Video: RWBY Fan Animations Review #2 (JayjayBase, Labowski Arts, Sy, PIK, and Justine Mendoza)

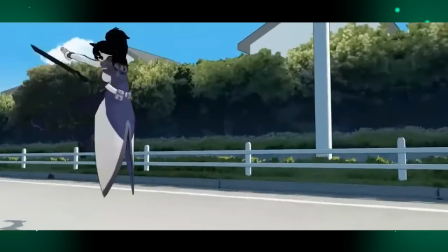And finally, we have Blake versus Neo and Roman. I saw this animation a while ago, and I instantly fell in love.
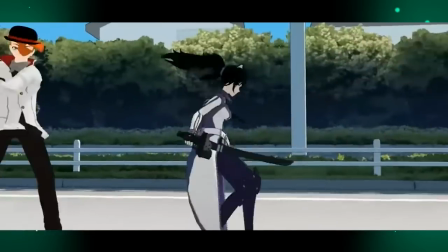I knew if I did another RWBY fan animations video, I really wanted to talk about this one.
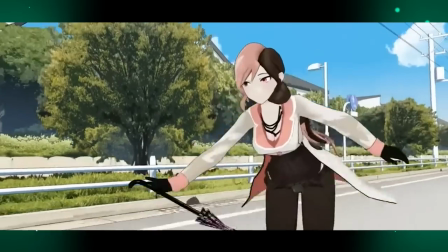First things first. Neat background choice.
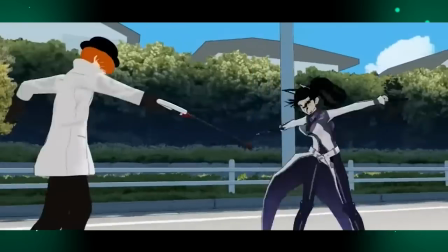A regular suburb is surprisingly unheard of in the world of RWBY nowadays, and seeing it here just is a neat modern vibe for this encounter.
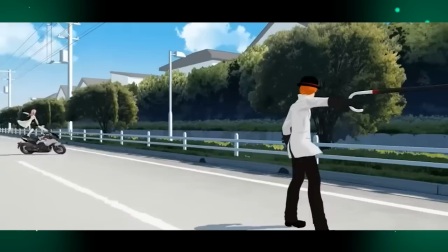Also, what a fun combo of combatants. When I think of Torchwick and Neo, I don't think most people would think about Blake as being the one to fight them.
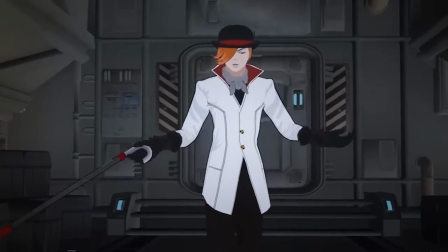Though I guess she did have that big grudge against Torchwick during the White Fang arc back in volumes 1 and 2.
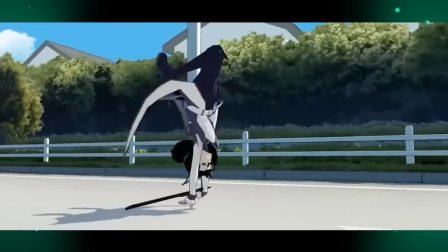Putting Blake's hair up in a ponytail not only looks super adorable,
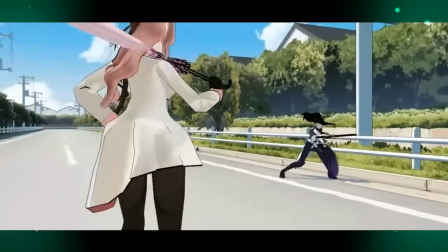way better than that ugly ass bob she has in the real show, but it also helps get her hair up out of her face while she's fighting.
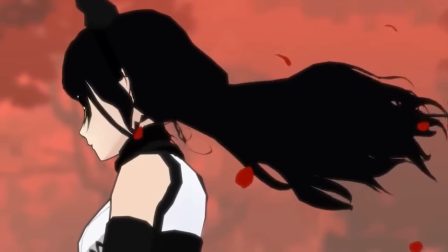That's the tricky thing about characters who have really long, flowy hair,
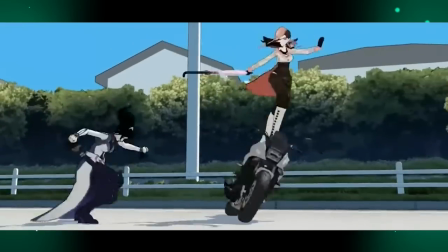is that their hair will sometimes cut through their model or just be weird to work with just due to its size.
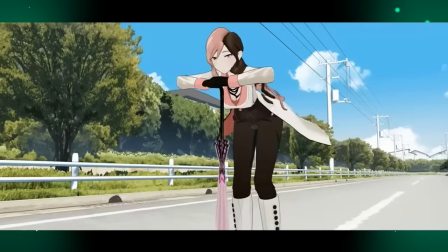Ponytails are an easy way to fix that. What a great starting pose for Neo. God, remember when she used to have like a fun personality like this?
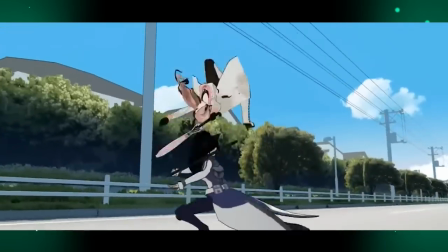Blake versus Neo is a fun combo because they both use illusions to misdirect their opponents.
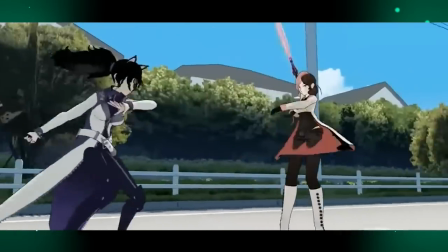Top that off with Blake's masterful evasion skills and Neo's masterful blocking techniques, and it's a battle of who can even land a hit.
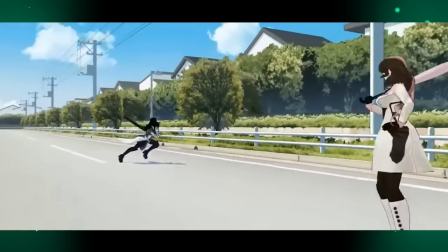Though I do wish we got to see a little bit more of Neo's semblance during this encounter, but I understand due to the speed of it might have been a bit too confusing choreography-wise.
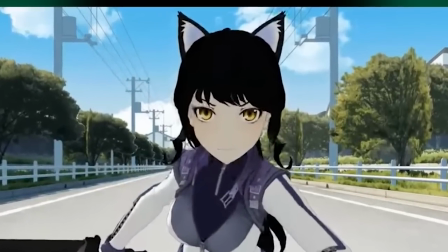I just realized that this Blake model has cute fluffy tufts in her ears. Oh, it's cute as hell.
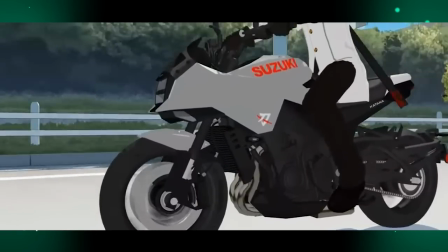Shout out to Suzuki. Everything about the motorcycle is just so cool.
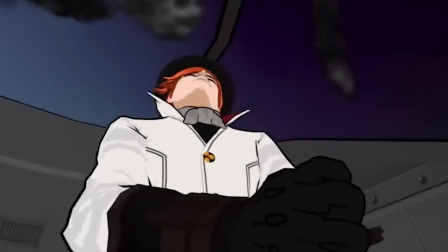First of all, what a great prop to use in a fight. Torchwick often pilots things, and this feels reminiscent of that theme.
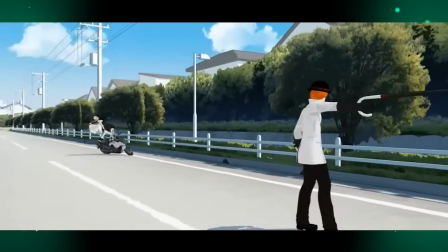Also, throwing an unknown element, like a prop, some sort of machine, some sort of other weapon sitting around,
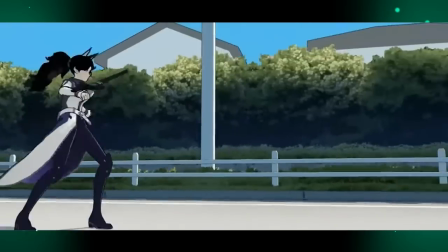into a fight scene is a creative way to show how the characters can be quick on their feet and do cool,
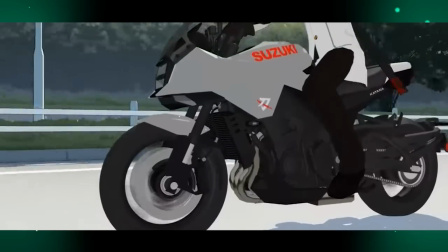interesting things with something that they don't usually fight with. Second, this is just a fun way to pick up the speed of the characters.
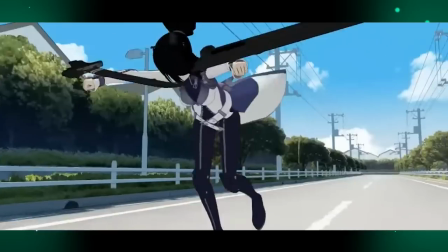This backflip was so badass, and I thought surely nothing could be cooler than that.
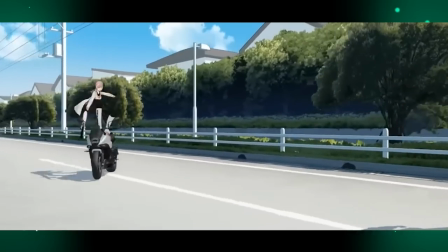Well, I was wrong, because Neo surfing on a motorcycle exists now.
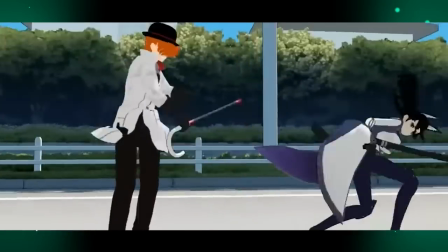Forcing Blake to flip back and forth to take care of one at a time not only gives the fight a real sense of stakes for Blake,
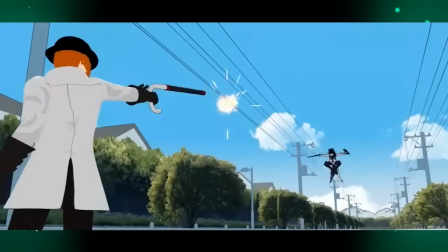but also helps from feeling like any of the fighters just disappears during the fight.
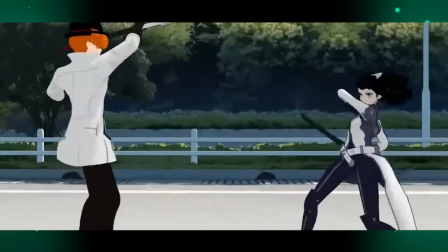If they show back up on screen often enough, then that will usually alleviate the problem of, wait, where did person A go, you know?
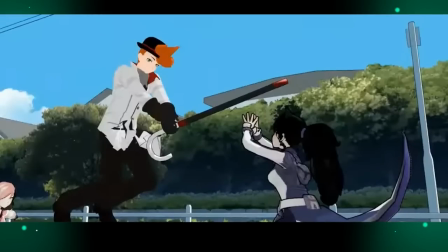It was at this moment that he knew. He fucked up.
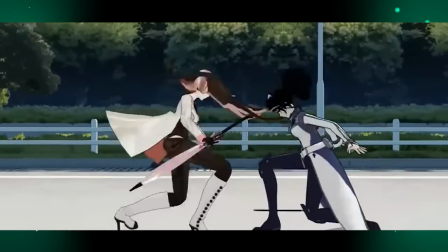And this final bit of the battle just really hammers home my theory that Torchwick and Neo had the best abilities when they teamed up together,
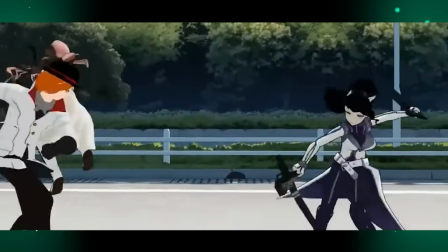masterfully utilizing each other's skills to boost their fighting styles, and it's not a surprise they won this fight.
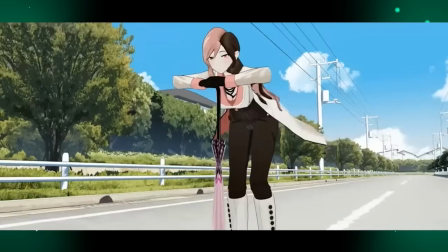I just love everything about this video.
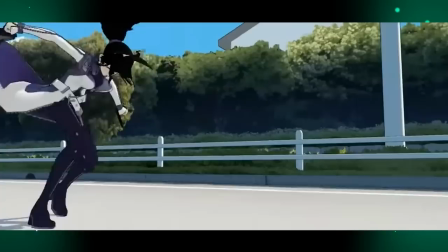The animation and choreography is so smooth and snappy, and some of the most interesting team attacks I've ever seen in regards to RWBY's combat.
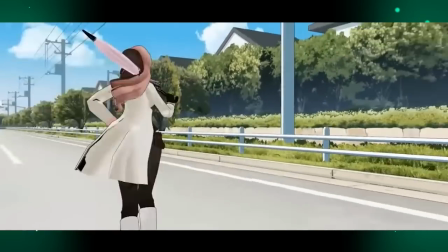With the unique suburban setting and throwing in the motorcycle, I don't see many other fan animations playing around this much with different things.
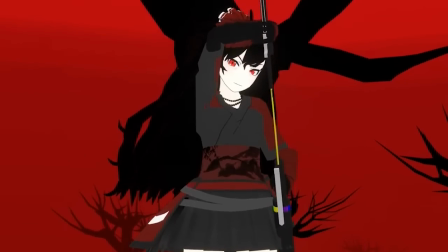So, that was another look at a handful of awesome RWBY fan content.
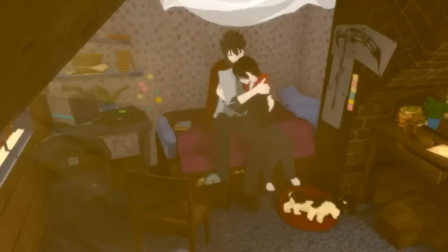Seeing how the show can inspire others to come up with their own awesome moments of animation always impresses me.
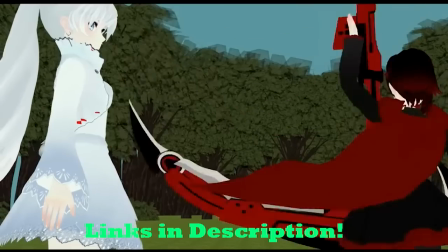And if you like this video, please go show all of the animators some love and attention.
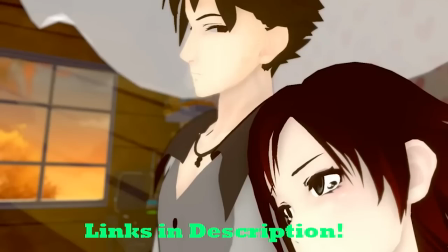They've made these awesome animations, and the least we can do is show them how much we appreciate the love,
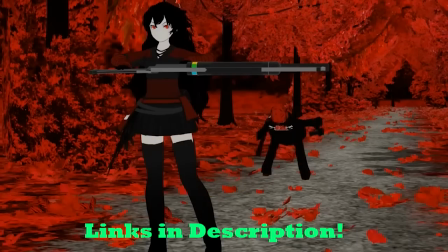time, and effort they poured into making these animations a reality.
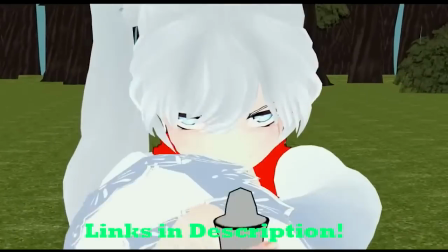Go check out each and every single one, leave a like, maybe subscribe, and check out their other stuff.
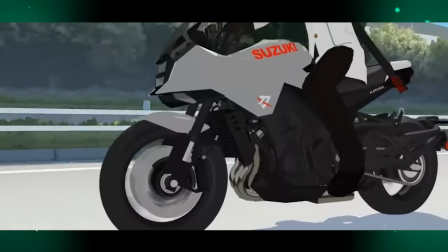I know for a fact they all have even more cool animations on their channels, so show them how much it all means to you.
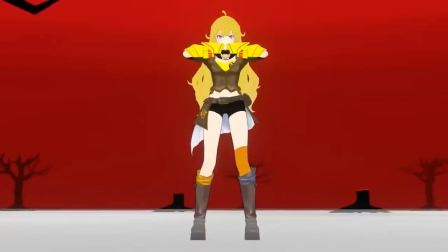And thank you all for the hard work you put into your animations. It's awesome.
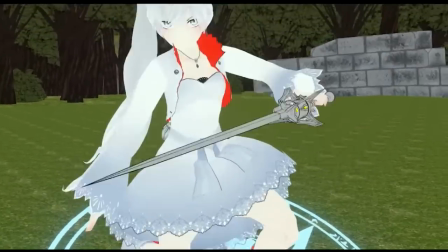Just drop in and just smack the lip. Whoop-ah! Drop down, snap.
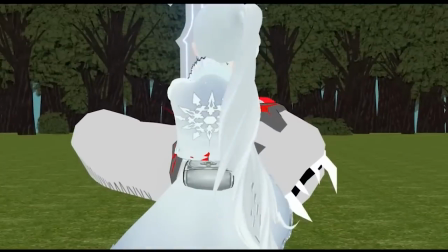Ah! Yeah, it took me a whole 3 months to get that one down. Ah! Ah!